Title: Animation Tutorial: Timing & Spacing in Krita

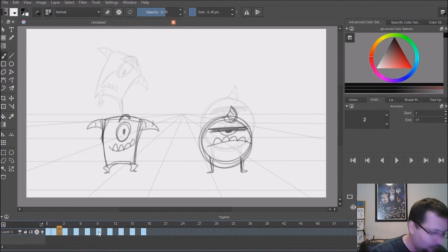[8:05]
Let's go ahead and do a few more drawings, get an anticipation pose. so let's go to frame two insert a key and this little guy is gonna kind of like it's
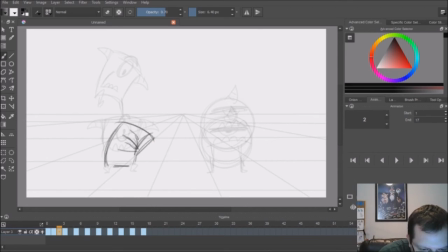[8:24]
gonna kind of squash down getting ready for the jump he
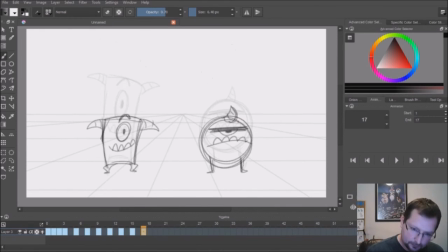[8:38]
comes down jumps up okay let's have him land before he comes up that's looking pretty good so what I like to do is feeling a little
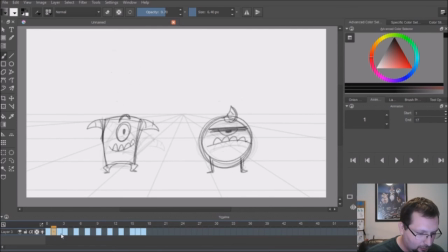[8:57]
jarring on the down so i like to give myself a little breathing room on the timing let's go ahead and space these keys out so hold down alt and drag over and we'll time it we'll evenly time it on
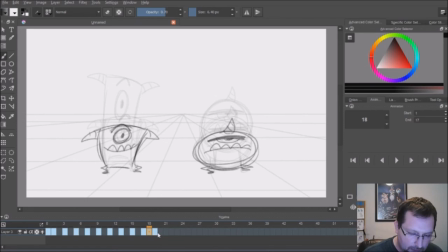[9:12]
twos so we'll give each drawing time on the screen for two frames so that makes our new end time 21 let's change the
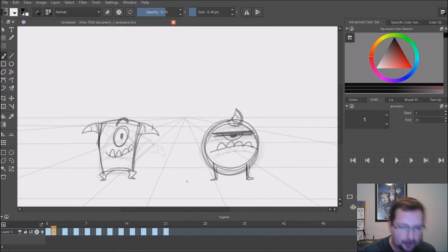[9:26]
end time 21 all right let's see what that looks like okay cool so we have these two little guys jumping and uh they can they feel different
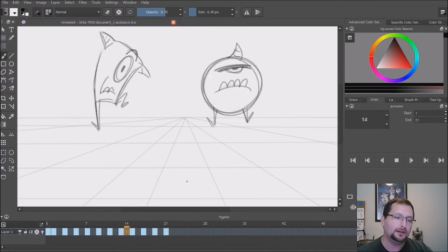[9:41]
one is reaching the top faster holding it stretching down the other one is just kind of even keel you know um he's not amused that he has to be jumping so yeah if you have any questions feel
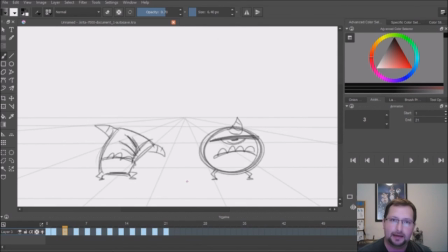[9:59]
free to leave them in the comments and happy animating and I'll see you next time thanks for watching